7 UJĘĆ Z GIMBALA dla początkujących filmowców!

Cześć, nazywam się Grzegorz Skwarnecki i witam Was w moim programie. Dzisiaj pokażę Wam 7 takich podstawowych ujęć z gimbalem, które powinniście znać i które mogą Wam się bardzo przydać właśnie przy filmowaniu z tym urządzeniem.
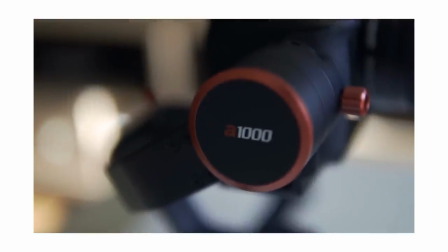Jeśli chodzi o gimbal, to tutaj na wstępie chciałbym podziękować firmie Snow PR za to, że udostępniła mi ten egzemplarz tego gimbala Feiyuteha A1000.
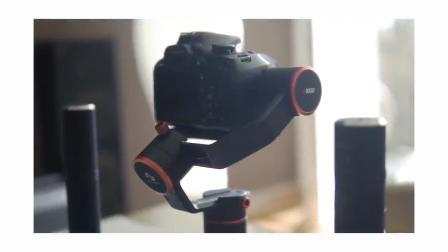Ale od razu mówię, że Wy możecie skorzystać z dowolnego, jakiego akurat macie pod ręką,
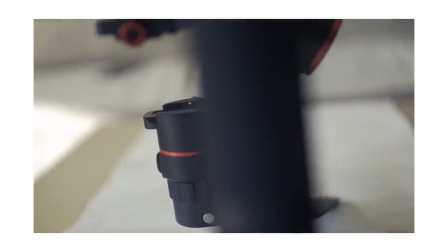ponieważ te 7 podstawowych ujęć możecie zrobić każdym dowolnym gimbalem. Ale zanim przejdziemy do tych ujęć, to może powiem, co to jest w ogóle gimbal, bo może nie wszyscy wiedzą.
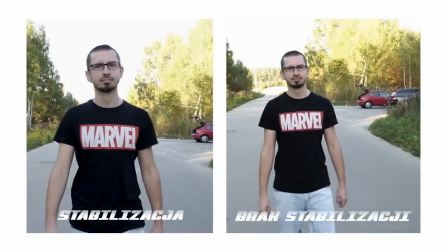Gimbal to jest takie urządzenie, które stabilizuje nasz aparat, aby film nie był poruszony. I wyróżniamy różnego rodzaju stabilizatory, mogą to być tak zwane steadicamy, one są wtedy manualne, nie mają żadnej elektroniki, albo właśnie gimbale, które mają w środku wbudowane silniki i elektronicznie stabilizują nasz aparat. One są troszeczkę prostsze w użyciu, aczkolwiek no niestety tutaj musimy już polegać na elektronice, więc zawsze coś się może zepsuć. Zanim przystąpimy jednak do filmowania za pomocą gimbala, trzeba go najpierw wykalibrować, czyli po prostu założyć na niego aparat i odpowiednio go ustawić.
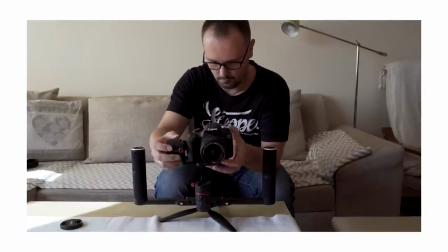Po co to robimy? Ano po to, że jeżeli tego nie zrobimy, to niestety po pierwsze gimbal może w ogóle nie stabilizować, może nam się zacząć aparat obracać w kółko,
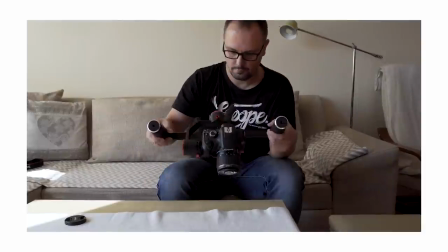bo nie będą mogły silniki tego aparatu ustawić odpowiednio.
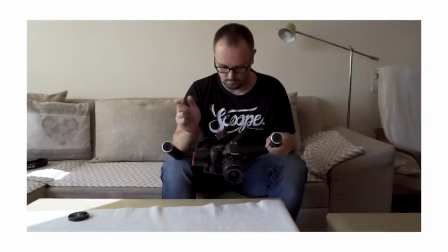Albo dwa, po prostu będą te silniki pracowały dużo ciężej, bo aparat nie będzie wykalibrowany, przez co będą się szybciej zużywały, a też będą dużo bardziej baterie nam zjadały. Dlatego na początku kalibracja i kiedy już wykalibrujemy ten aparat, możemy ruszać robić film. No dobrze, więc nie przedłużajmy i teraz Wam przedstawię tych 7 podstawowych moim zdaniem ujęć, jakie powinniście znać. I tak zaczynamy od pierwszego ujęcia, czyli tak zwane podążanie za postacią.
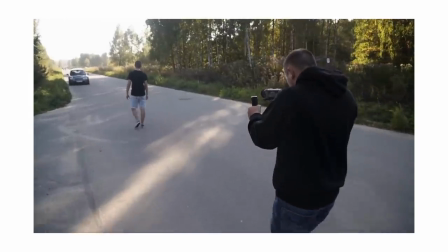Nasza postać się porusza do przodu, a my sobie idziemy za nią i filmujemy.
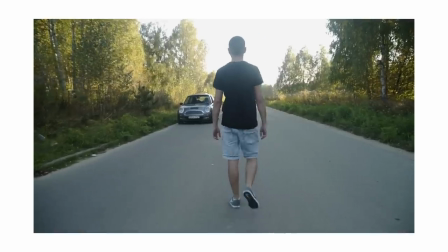Możemy zrobić tutaj szeroki kadr, szerokie ujęcie, pokazując całą postać idącą.
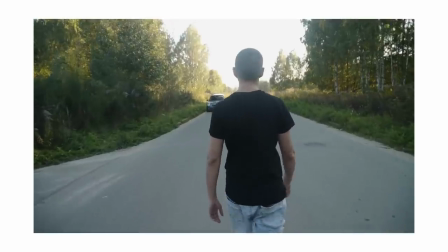Dzięki temu możemy też pokazać otoczenie, w którym się znajduje. Ale możemy też zrobić troszeczkę ciaśniejsze ujęcie, gdzie widzimy ją na przykład od pasa w górę i bardziej skupiamy widza na tej naszej postaci.
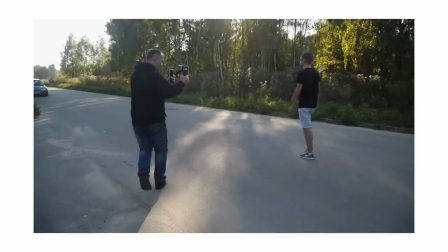Ujęcie drugie jest to ujęcie z boku, czyli znowu idziemy sobie razem z postacią, ale tym razem filmujemy ją z boku.
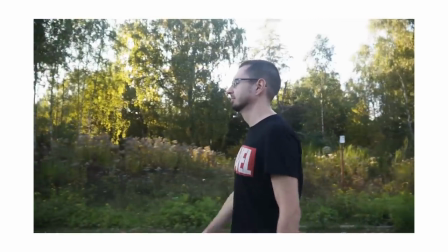Znów możemy zrobić troszeczkę szerszy kadr albo bardziej wąski. Natomiast tutaj musimy uważać, ponieważ nie widzimy dokładnie, w którym kierunku się przemieszczamy.
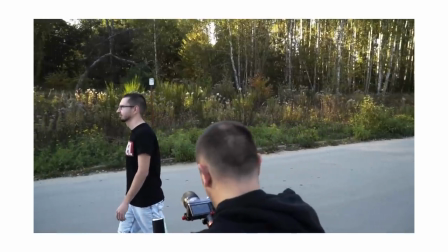Nie patrzymy w tamtym kierunku, bo będziemy się bardziej skupiali na aparacie, na wyświetlaczu, na gimbalu, na postaci.
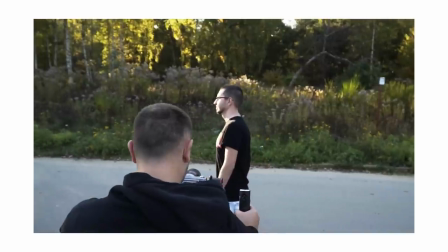Dlatego też sprawdźcie wcześniej, czy nie ma jakichś przeszkód przed Wami, czy nie ma jakichś wystających kamieni,
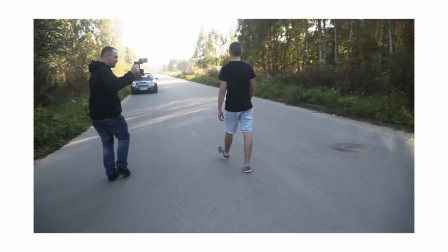krawężników, żebyście się nie potknęli, nie zrobili sobie krzywdy, a przy okazji nie zniszczyli sprzętu. Trzecie ujęcie było, mieliśmy już ujęcie z tyłu, mieliśmy z boku, a więc trzecie ujęcie to oczywiście ujęcie z przodu.
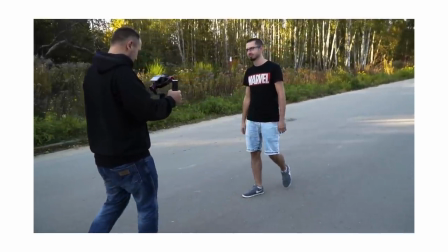Tym razem idziemy z postacią od przodu, pokazujemy ją znowu, możemy pokazać ją w szerszym kadrze albo w węższym.
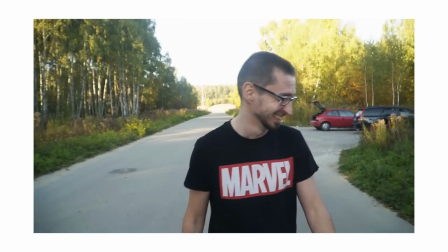Natomiast tutaj to już naprawdę musimy uważać, gdzie idziemy, ponieważ idziemy tyłem, a wiadomo, jak się idzie tyłem, to mamy troszeczkę mniejszą kontrolę.
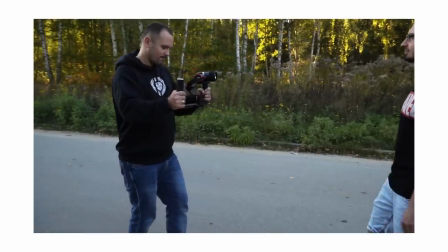Więc na pewno musicie tutaj sprawdzić, czy za Wami czegoś nie ma, czy ktoś nie idzie, czy nie jadą samochody. Dobrym pomysłem jest, jeżeli możecie kogoś poprosić, jakiegoś Waszego znajomego,
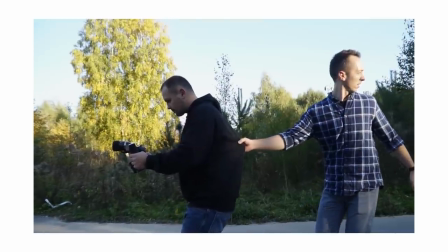kolegę czy koleżankę, żeby Was na przykład złapała za ubranie albo za pasek i prowadziła Was. Ona będzie patrzyła w kierunku, w którym będziecie Wy podążali, a Wy będziecie wiedzieli, że ona tam już ma pieczę nad Wami i w razie czego Was zatrzyma. Czwarte ujęcie to ujęcie od dołu, tak zwana żabia perspektywa.
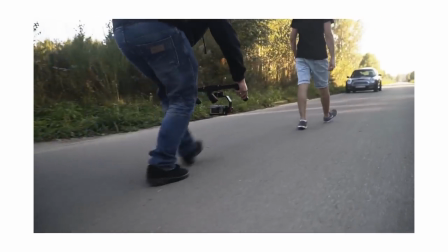Możemy tutaj na przykład sfilmować nogi naszej postaci, pokazać, że ona gdzieś się przemieszcza,
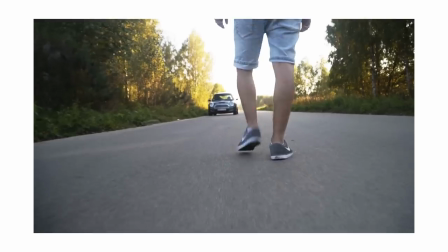pokazać po jakim terenie się przemieszcza, czy to może być na przykład ścieżka górska albo chodnik.
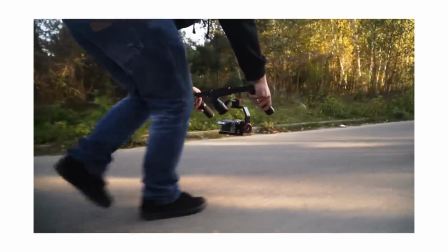Możemy też troszeczkę poeksperymentować z kątami kamery, pokazać bardziej postać od dołu, ale pokazać na przykład twarz postaci.
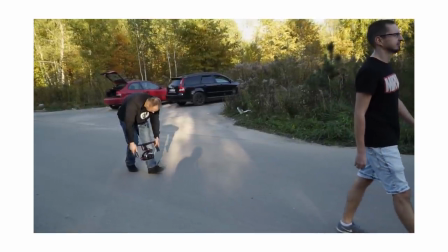Możemy też zresztą tutaj filmować zarówno z tyłu, jak i z boku, jak i z przodu. Chodzi o to, żeby filmować z niskiej perspektywy. To jest takie ujęcie numer 4. Ujęcie numer 5. Jest to nic innego jak najazd albo odjazd od postaci.
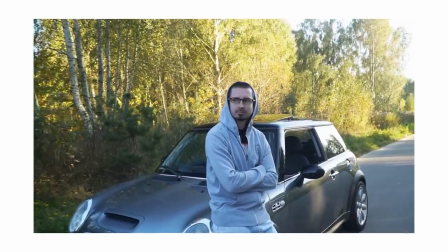Inaczej mówiąc, dolly. O co chodzi? Tak jak powiedziałem, zbliżamy się z kamerą do postaci,
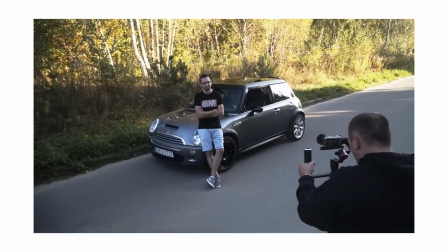pokazując na przykład ją od ujęcia na przykład od pasa, poprzez coraz większe zbliżanie, aż do ujęcia twarzy.
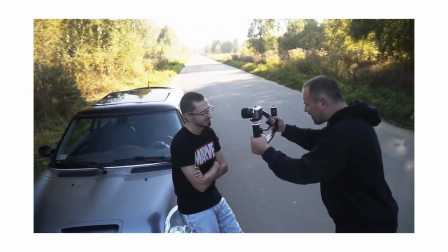Możemy na przykład tutaj pokazać jakieś emocje, które się na tej twarzy pokazują, radość, smutek, zależy wszystko od sceny, którą akurat filmujemy.
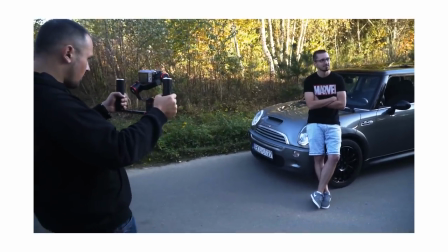I druga możliwość, odjeżdżamy od postaci, czyli odsuwamy się i w ten sposób pokazujemy na początku naszą postać,
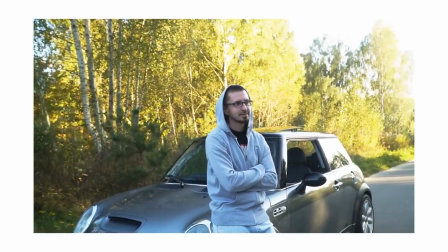jej twarz, może jakieś jej emocje, a potem oddalamy się, żeby pokazać otoczenie, w którym się znajduje. Ujęcie szóste to jest tak zwane podążanie z kamerą, czyli podnoszenie się z kamerą w górę i w dół w pionie. o co chodzi.
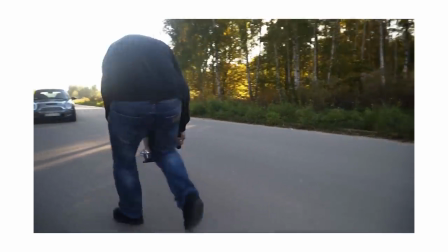Na przykład możemy sfilmować osobę od tyłu, pokazać jej nogi, po czym delikatnie zaczynamy się podnosić,
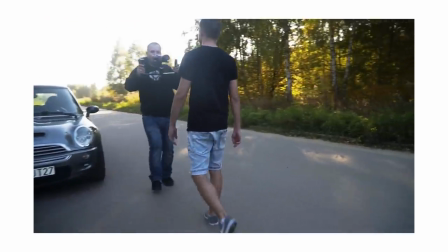obkręcamy się wokół tej postaci i pokazujemy na przykład jej twarz. Chodzi o to, żeby kamera, tutaj chodzi o ruch kamery w górę i w dół.
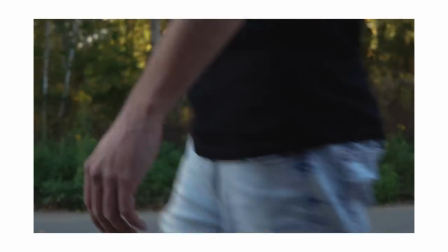Możemy też na przykład podążać za jakimś ruchem postaci, na przykład wyciąga telefon, a my idziemy z tą ręką aż do głowy i pokazujemy, że ona przez ten telefon zaczyna rozmawiać. To jest ujęcie numer 6. A ujęcie numer 7 jest to orbitowanie, czyli na przykład postać sobie stoi,
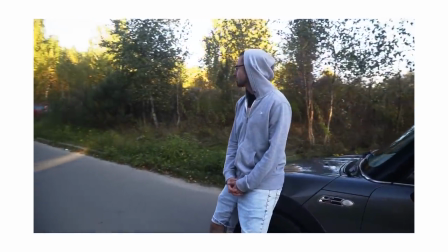a my wokół niej się obkręcamy się wokół niej z aparatem i filmujemy ją w ten sposób.
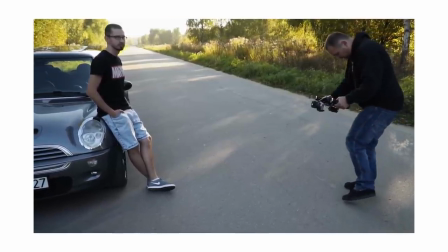Możemy zrobić tak, żeby nasze tło to z tyłu poruszało się szybciej.
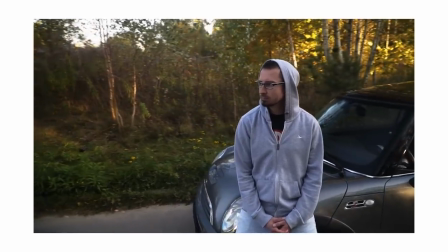Możemy postać odsunąć od tego tła, na przykład jeżeli stoi na tle jakiegoś budynku albo na przykład na tle jakiejś ściany czy jakiegoś krzaka. Możemy ją odsunąć troszeczkę od tego tła i dzięki temu to tło będzie się troszeczkę szybciej poruszało, kiedy my nie będziemy musieli robić aż takiego dużego ruchu tego orbitowania. A drugą metodą jest założenie obiektywu z zoomem i na przykład z taką większą ogniskową, ja tu mam akurat ogniskową 105, ustawienie właśnie na największej ogniskowej i filmowanie w ten sposób. Dzięki temu, że skracamy ten dystans, to tło nam się porusza trochę szybciej, a my nie musimy robić tego ruchu aż takiego dużego. I to było nasze siódme ujęcie. Ale pamiętajcie o tym, że cała zabawa polega na tym, aby te ujęcia ze sobą łączyć. Żeby nie robić tylko na przykład jednego ujęcia, ale kilka połączyć ze sobą.
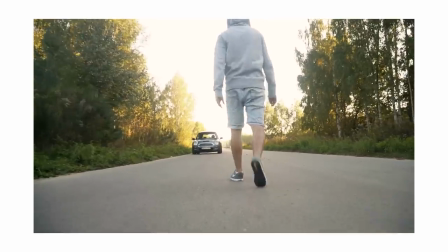I tutaj mam na przykład taki przykład, gdzie jest pokazane, że my idziemy sobie za postacią, zaczynamy
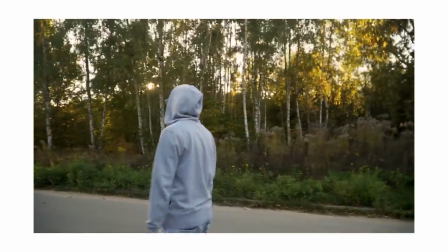od niskiego ujęcia, przechodzimy na bok i idziemy z tą postacią z boku, to jest ujęcie z boku.
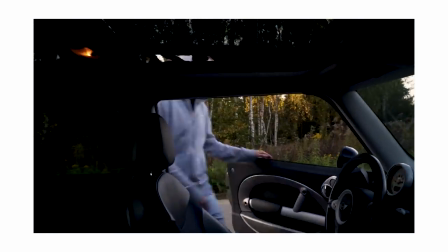Ona dochodzi do samochodu, wsiada, nasz aparat wchodzi razem z tą postacią, czyli robimy taki
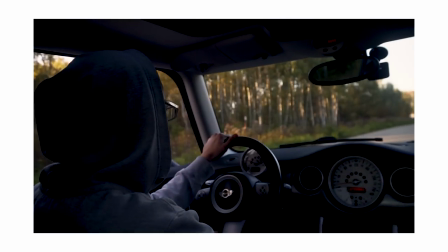najazd na postać, po czym troszeczkę przechodzimy do takiego ujęcia od tyłu, widzimy postać oraz to, co się przed nią dzieje.
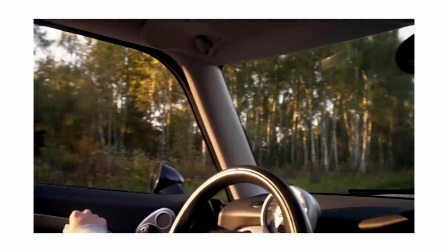Ona sobie jedzie tym samochodem. Po czym my znowu wychodzimy z tego pojazdu, czyli teraz jest odjazd,
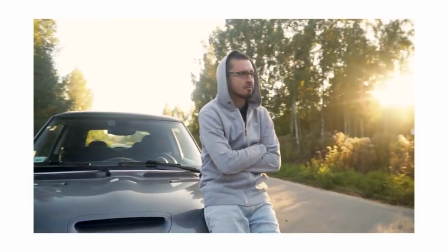znowu ujęcie z boku, po czym jest orbitowanie wokół postaci i lekki najazd na twarz. I jak widzicie, dzięki połączeniu tych różnych ujęć możemy uzyskać bardzo fajne takie jedno wielkie ujęcie, które może być dużo ciekawsze niż takie pojedyncze. Ale oczywiście to nie znaczy, że pojedynczych macie w ogóle nie stosować. Jak najbardziej wszystko to zależy od waszej wyobraźni i od waszej sceny, którą chcecie zrobić oczywiście. Słuchajcie, to wszystko na dzisiaj. Dziękuję bardzo za uwagę, dzięki za oglądanie i widzimy się już w następnym odcinku. Trzymajcie się, na razie, cześć!